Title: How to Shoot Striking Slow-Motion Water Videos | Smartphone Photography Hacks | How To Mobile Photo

Video is, of course, the perfect medium for capturing subjects in motion, but when those subjects are moving very quickly, sometimes slow motion is the way forward. And for me, one of the best subjects for slow motion is water, whether it's a dripping tap, throwing a rock into an otherwise still lake, or in the case of what's behind me, nice big waves splashing in the sea.
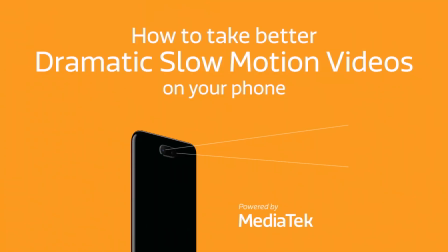Now, when I am setting up a slow motion shot, I like to have some sort of subject. I don't just want the waves. So what I've done is found this old abandoned burnt out pier with some interesting structures in front of it, and I'm using them as the focus of the composition.
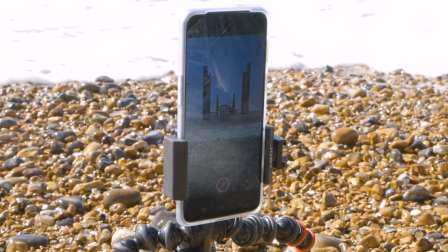But what makes it more interesting in terms of the motion itself is the way that those waves are going to crash into those posts in the sea.
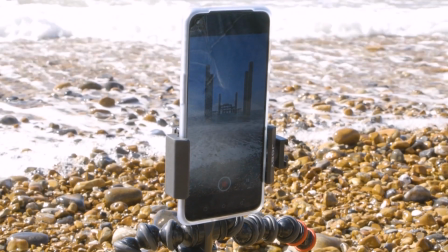They're going to splash around it and make that slow motion video look a lot more exciting.
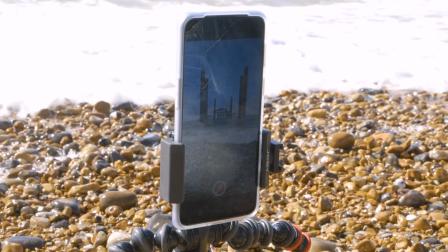Now, when you are filming slow motion, it is best to do it from a tripod.
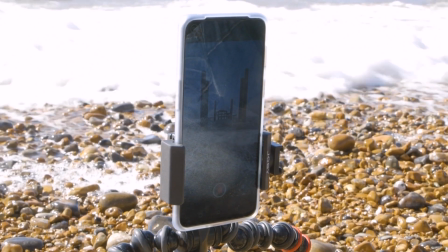I'm using a little mini tripod here, and I've got a nice low angle for a dynamic approach.
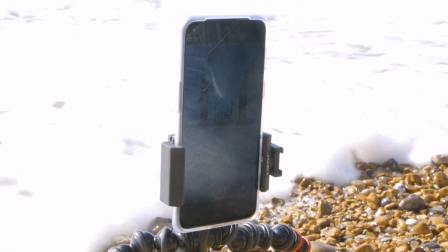But you will have to keep a close eye on it and be ready to grab your phone if those waves get too close. Once your framing looks good, you need to set the slow motion settings in the app, and most of them may allow you to adjust the actual speed of playback. And it's a case of experimenting with different settings to see what works best. So I've set one going now, and we'll see how that looks before the sea absolutely wets me.
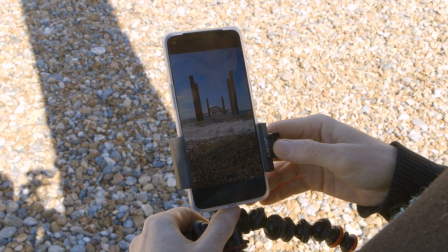Okay, so let's play back some of the clips that I captured. Now, this one gives you an idea of what I was trying to do.
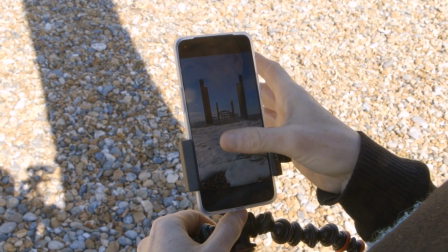There's some quite nice splashes. This section looks quite nice with the water coming towards you in the bottom of the frame, but it's not quite exciting enough.
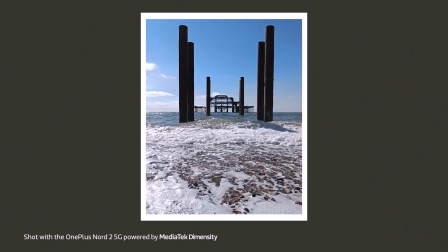The thing with slow motion is that, of course, it happens very, very slowly. So you need some exciting action in a very short time frame. So good, but not perfect. Let's move on to this next clip.
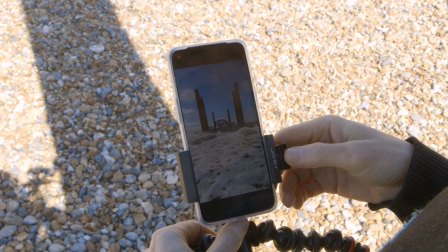Now, I already like the look of this one in the preview because obviously the water has got very close to me. And that has an element of danger to it.
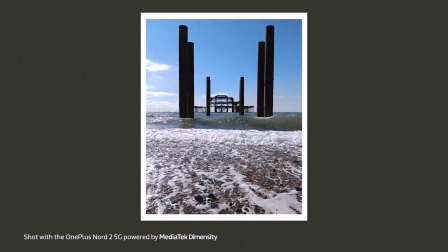And I think I actually got my feet wet when I was recording that one. So it started off nice, but there's not a lot going on now.
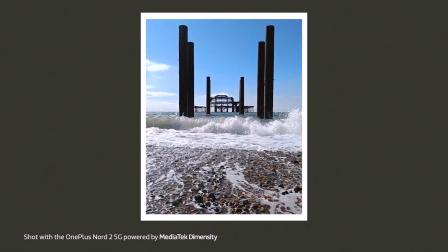It splashes okay. That is one that I would consider.
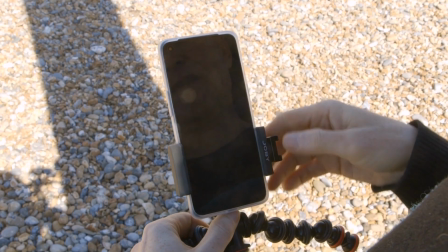Now let's have a look at this one. And I think this looks very promising from the start.
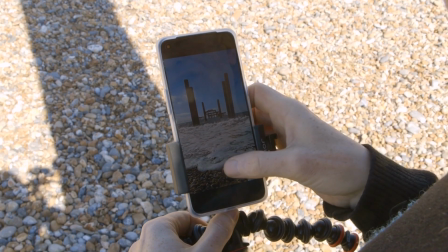We've got a big splash and the water coming close to me in the bottom of the frame.
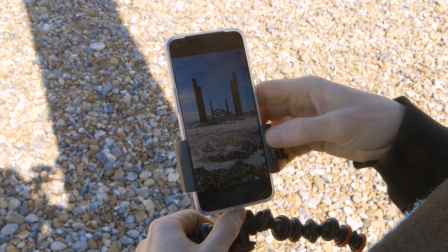But it is still worth playing these clips through to see if another wave causes an even more spectacular crash.
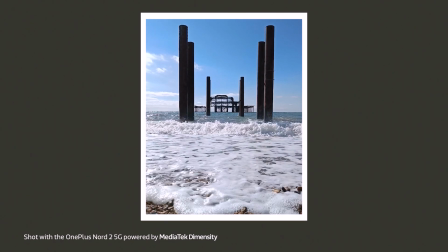This is looking very promising, and as it comes over the top, yeah, that's looking pretty good to me.
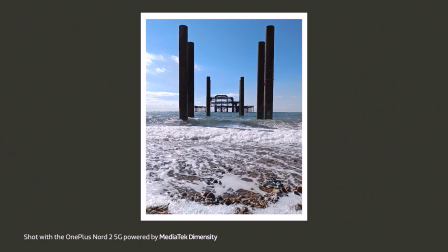Now, again, when you are capturing slow motion video, you're going to end up with a lot of footage. So you're going to have to top and tail them, you're going to have to crop sections out.
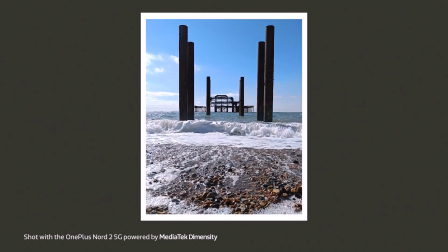But that's okay, just play it all back and see which section you like the look of and just cut out anything that came before it and followed afterwards.